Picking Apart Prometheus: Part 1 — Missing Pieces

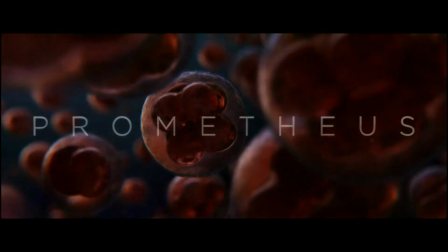(16:14)
Ridley and his editors show they are capable of this approach,
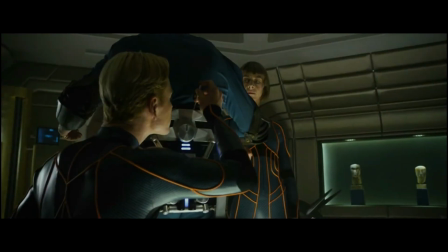(16:17)
going so far into the minutia as to worry whether this shot would lead viewers to believe the turn of the screwdriver had caused the door to open,
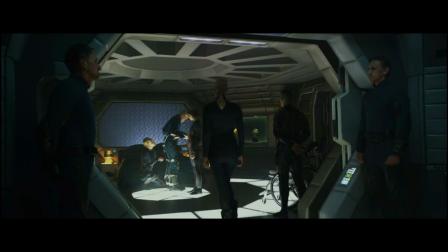(16:25)
which says a troubling amount about the level of intelligence Scott is attributing to his audience.
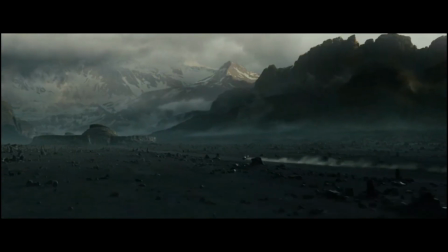(16:35)
So in order to better illustrate this point of asking questions about the goal of a shot or scene,
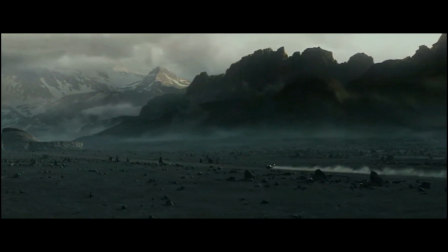(16:40)
consider the penultimate shot of the movie, Elizabeth blasting off into the unknown in search of answers.
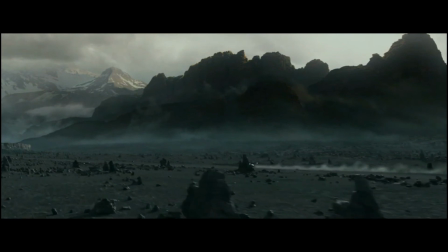(16:47) It is New Year's Day, the year of our Lord, 2094.
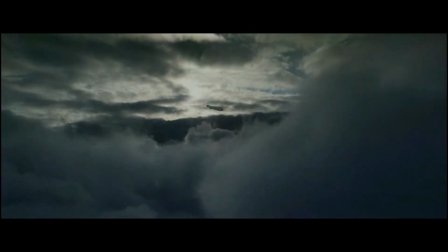(16:53) My name is Elizabeth Shaw, last survivor of the Prometheus, and I'm still searching.
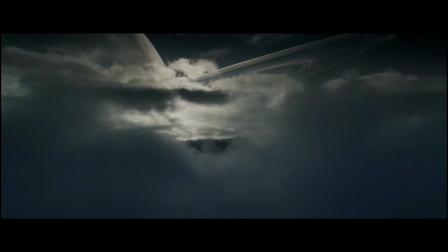I know why this scene is included. Get ready for a sequel!
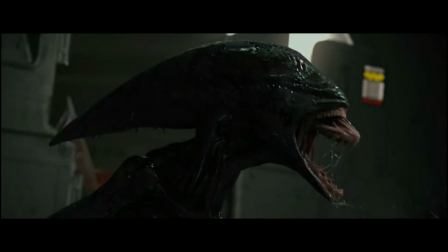On a more serious note, the scene is intended to convey the tenacity of this character.
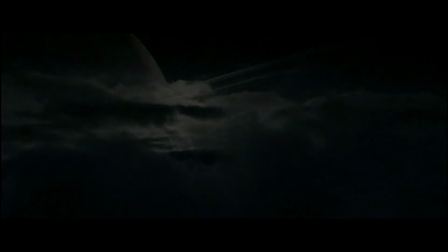(17:24)
If we, or the character, ever had any doubt of the strength of her convictions,
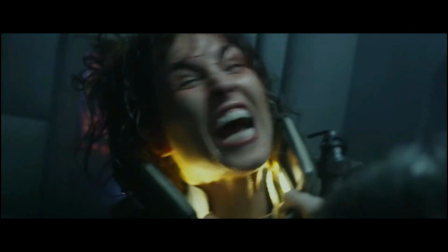(17:29)
they're resolved when she displays her tenacity to travel to the depths of a presumed hell just to find out her answers.
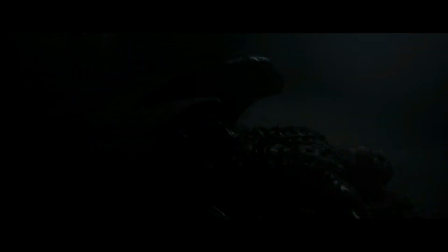(17:35)
Consider the scene that immediately follows. What is it trying to convey? That the engineer gave birth?
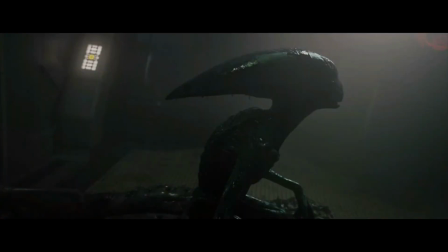(17:42)
That an alien is alive on this abandoned planet? That it bears a similarity to the alien of the original series?
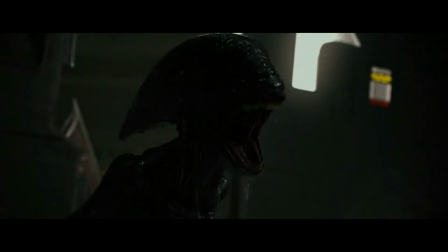(17:48)
But the question one must also ask is, so what? What is the purpose in this movie for the scene? Let a movie never exist solely for the purpose of promoting a sequel.
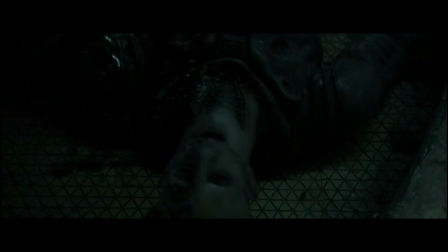(18:05)
What is the impact of this scene on the rest of the film? It represents the completion of the life cycle for the alien, sure, the payoff for the oral rape, the money shot as it were, but that in itself does not warrant its inclusion. Certainly not when countless other scenes are left without satisfactory conclusions.
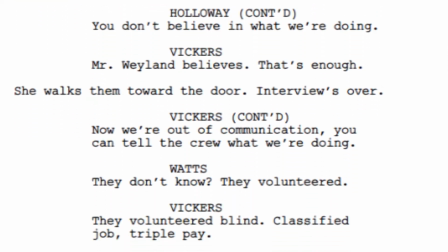(18:24)
Scott, his editor, and more importantly his script writers would have been well served to apply this logic to the plot of their film.
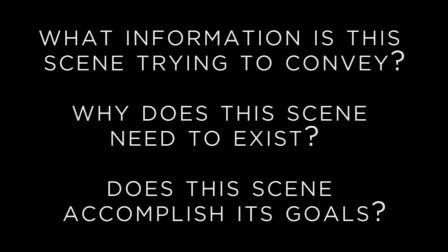(18:34)
They may have come up with some more worthwhile answers.
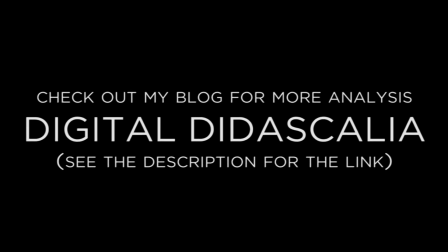(18:40)
This is just part one of my five part series exploring the problems with Prometheus, be sure to check back for more.
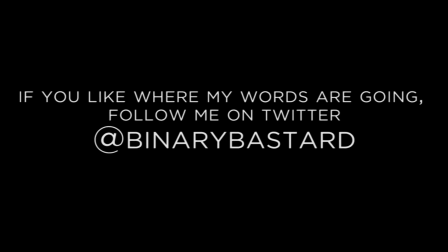(18:45)
Follow me on twitter at binarybastard.